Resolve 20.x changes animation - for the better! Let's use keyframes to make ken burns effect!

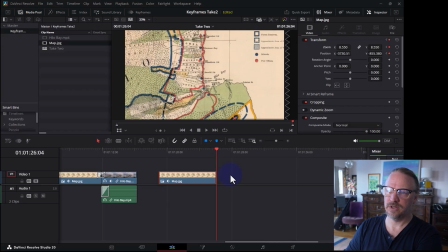So if I change the values here, it's going to do some funky stuff. So I want to make sure I'm on the frame where the keyframes are, and now I can indeed zoom in further and move it like that. And now we'll have a much more dramatic zoom in than drop down to Hilo Bay. That word shows up a lot better.
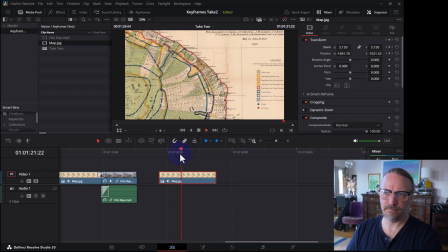But now look at this transition. It's a little robotic, yeah. It kind of goes, the values change too quickly because it's just calculating the differences. It's not thinking what's going to look good. We have to tell it what's going to look good.
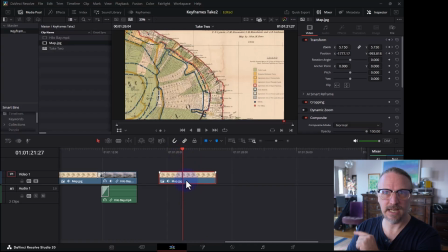So now, with the map selected, I'm going to go up to the keyframes tab up here,
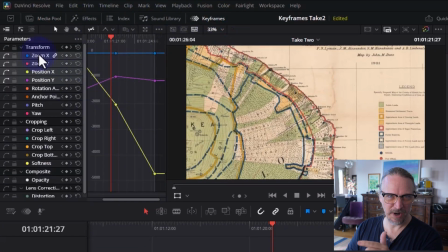and now I have these keyframes over time. There's a couple of different views here. Like this one, I can just kind of grab it. Let's say I want to go down the coast for a little bit longer.
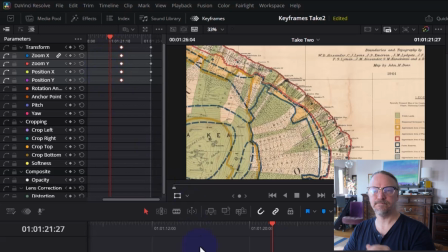I can take the middle point and just move it forward. But what I want to do is look at the curves editor here.
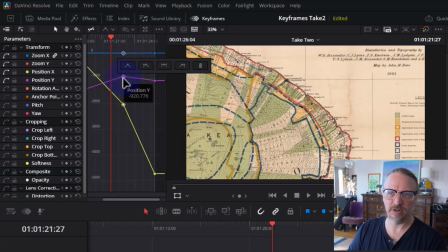I'm going to grab those middle points, right click on one of them, and I can select either a linear calculation. I want to ease in and out, or just ease out.
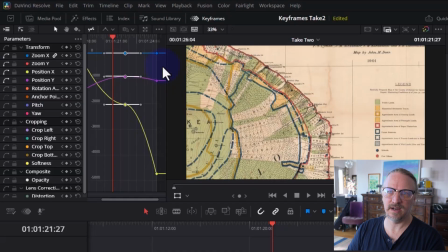Since I'm in the middle here, I'm going to have ease in and out. And you can see how this becomes a flat line almost. I don't want to, because what that will do here, I'll show you. What that will do is stop and then start again, which it also isn't what I want.
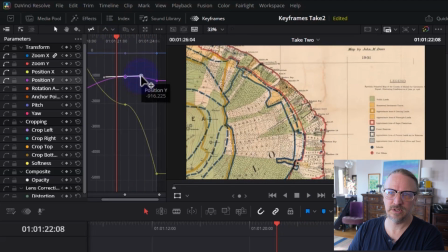So I'm going to take these values and change them a little bit. This is a curve. So I don't want it to stop.
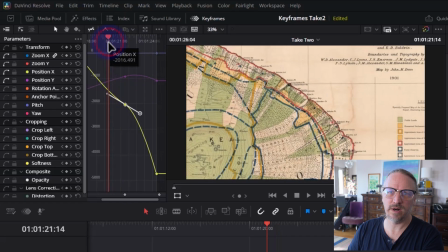I don't want it to get flat, but I do want it to be something other than that linear.
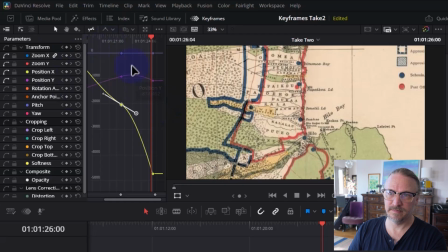So this goes pretty deep. I could easily have made things much worse. So you kind of have to experiment with these and see what works best.
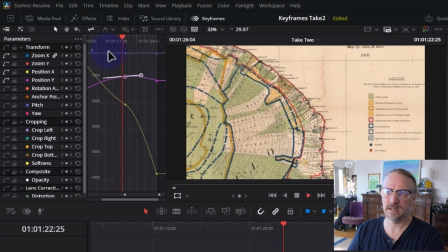Like, let's try that. I like that too.
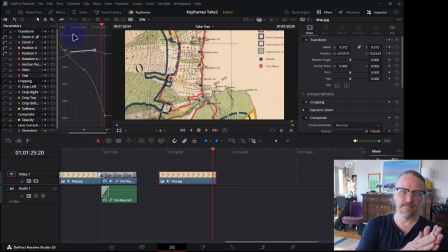Did something different than the robotic changing of numbers.
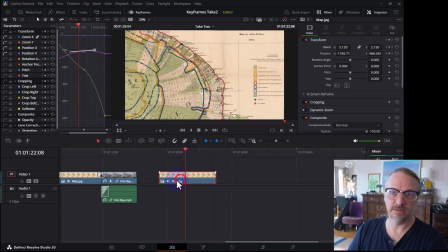There is another view of these keyframes, though, and that's down here in the timeline. So this one up here gives you a lot of vertical space, so you can animate a lot of different values if you want to. Like, we could be rotating this, we could be animating camera shake, that kind of thing.
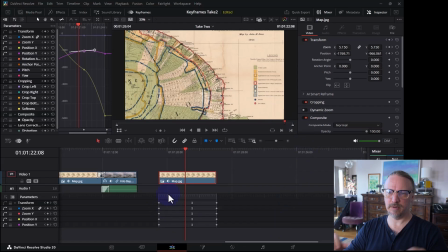The bottom view here shows you more linearly, so you can have a little bit finer control over timing of these keyframes. And here you can see the keyframes at the beginning, keyframes in the middle, and the keyframes at the end.
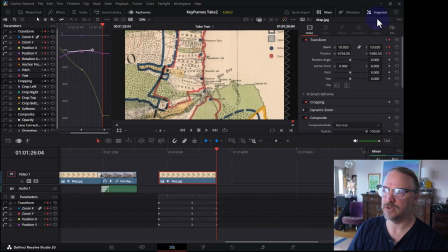Very easy to get to them. Make sure that you're looking at the values here, the keyframe values if you need to change them. So let's go ahead and bring our Hilo Bay video down.
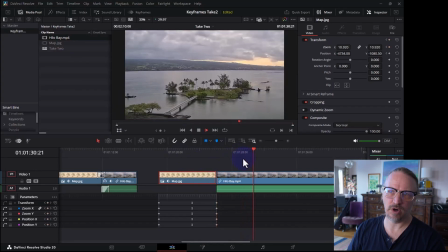Now this is a wide angle of Hilo Bay. There's almost no motion in the clouds, very little motion in the water. So what I'm going to do is speed it up. I'm going to speed it up by 500%, so 5 times. And that will make it a little bit more. That's too fast.
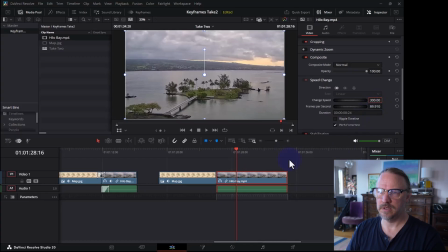Makes it look like a cartoon, so we'll make it 300. And I don't need it to be all that long, so we'll make it kind of short here. Now, we're still not going to see anything in the clouds, but the water movement is a little bit more obvious.
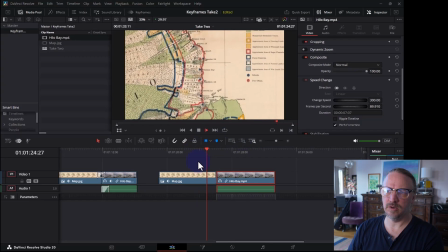So here we're coming down to Hilo Bay, and poof, we're in Hilo Bay.
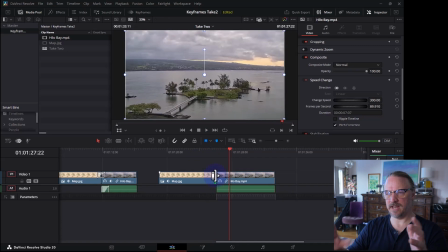I actually want that to be a fade. I'm going to dissolve between those two. So I'm going to select the transition and hit Control-T, which automatically adds the default transition, which in my case is a fade.
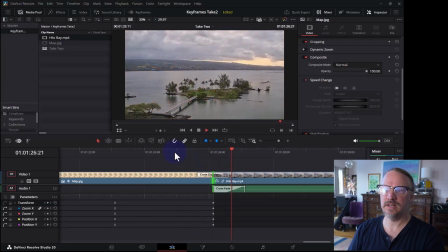Now, there we go. It fades into that. Let's make it a little bit longer. I think we'll make it 1.5 seconds. There we go.
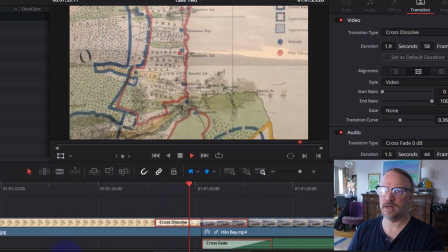Close enough. And I like it. Except that right there.
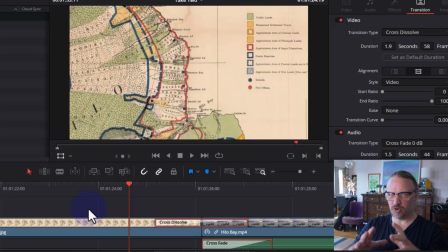Do you see that? As we're coming in, the movement of the map stops halfway through the fade.